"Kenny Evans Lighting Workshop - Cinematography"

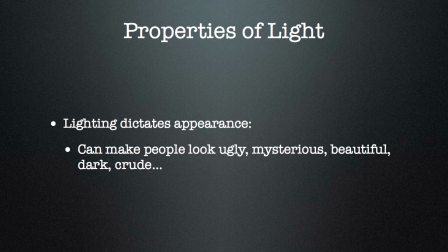And we may see this a bit later. I'll give you some examples of just where putting a light, in a particular position can change the whole mood of a particular shot. As we've discussed already, bad lighting can detract from the content of the film, and the average film viewer may not know why it is.
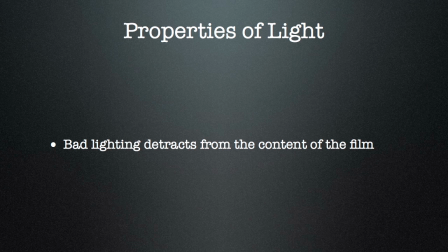Why are they feeling uncomfortable? What's wrong with this scene? And conversely, of course, you could use that in your favour, and you can use light to create an uneasy or awkward feeling if that's what the director so desires.
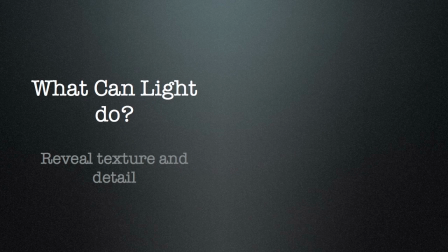What can light do? Let's have a look at this. Two panels here.
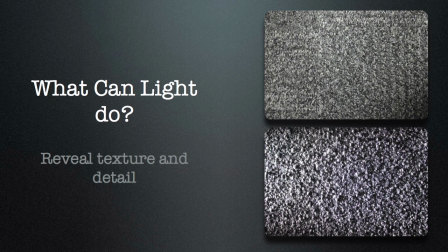Now this is taken with the same camera with identical sources of light. The top one has a diffuser on it and the light is directly above looking down.
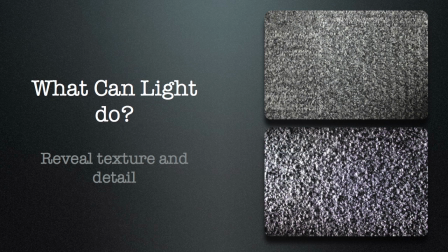This is just a piece of carpet. Now if I angle the light down and put it nearly on the floor and take the diffuser away, we immediately get this the texture reveal, if you like. Which is quite nice.
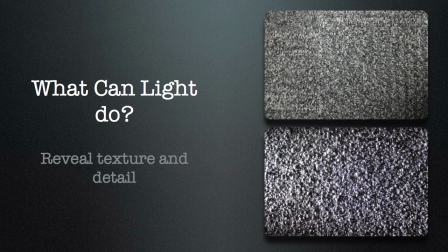So you can see there, just with one light, by taking a diffuser off and by moving it around at another angle, we change the look of an object.
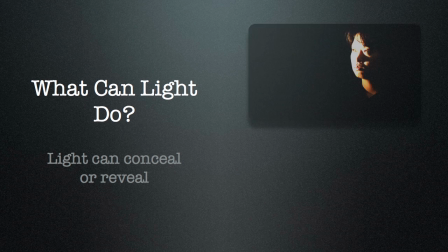Light can reveal or it can conceal. Now I suppose you could say that could also be a lack of light as well.
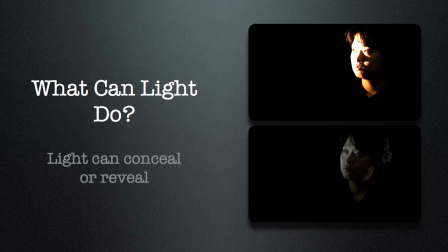Now look at these two shots here of this guy. The top shot I've used light to conceal because I've overexposed it, so you can't see his features. And then you could also argue that I've used a lack of light to conceal the back of his head. We don't know where the back of his head finishes. We don't know what he's wearing, for example.
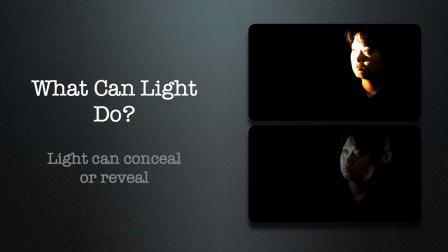In the bottom shot, I've reduced the brightness of that key light, and I've also added a little kicker at the back there, just so you can see where his head is, and it defines his shape a little bit more.
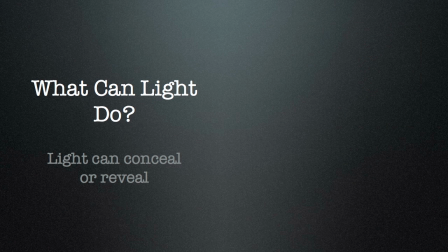So light can reveal and light can conceal, and lack of light does the same.
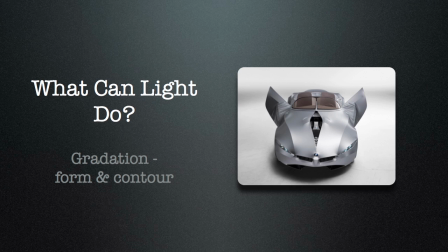Gradation, form and contour. Now this is quite an interesting shot, this. We can learn a lot from this shot, and you can see how the photographer has used the light to really bring out the contours in this car. I think this was a BMW concept car that weighed next to nothing because it was
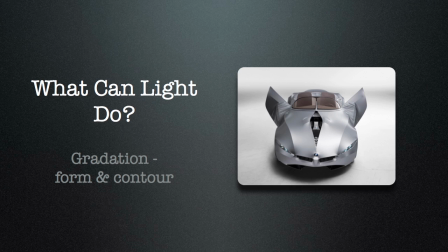made from a thin wire body with material stretched over it. But if we look at this, we can pretty much tell where the light's been positioned. I mean, there are obviously other lights in the scene that have been used to fill. And of course, it's in a white, possibly a white infinity cove. So we've got light bouncing all over the place anyway.
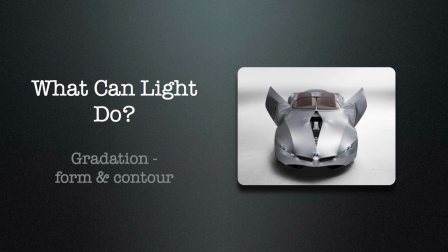But I would suggest that the key light there is probably placed at about 2 o'clock in relation to the picture there, shining downwards. And that's pretty evident because of the shadow. You can see the shadow just slightly offset, coming across to sort of 7, 8 o'clock.
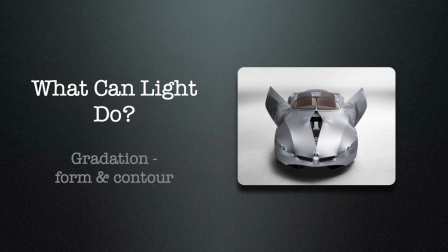And you can see there that the panel on the right-hand side of the bonnet is the brightest, and that's the one that's obviously shining towards the light. So as I was saying about looking at photographs and trying to work out where lights are, and how a photographer has got a particular look.
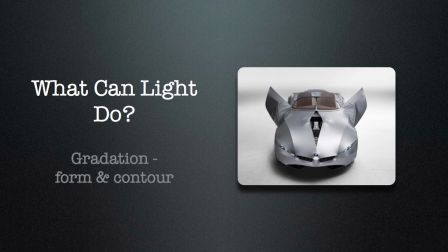You can do that quite simply. You may not get the exact look because there's probably a lot more going on there, but you can certainly get the ballpark. You can get a key light positioned, and then you can then work on fills and kickers and backlights and stuff just to get the look that you wish.
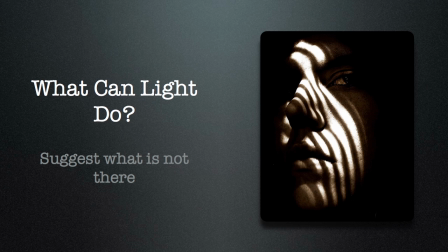So again, you can use light and no light to suggest what is not there, as in this example here. It's very difficult to work out whether this is a male or female. We don't know anything about them, what they're wearing, who they are, just from this one shot.
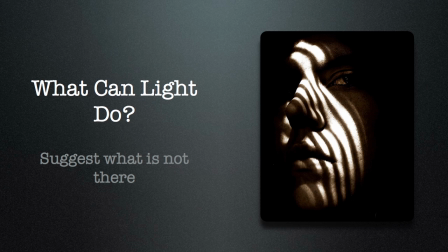So it kind of pulls you in, it's intriguing. And they're looking right at the camera as well.
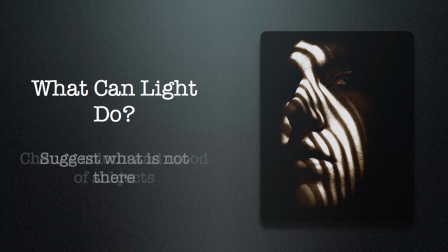And I find that quite an interesting shot. So light can change the colour and the mood of subjects.
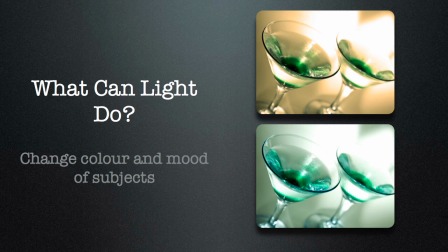A lot of this can be done in camera. Some photographers like to deal with it with gels and stuff on the lights, or different types of light. And you can see here an identical shot. The top is warm and the bottom is cold.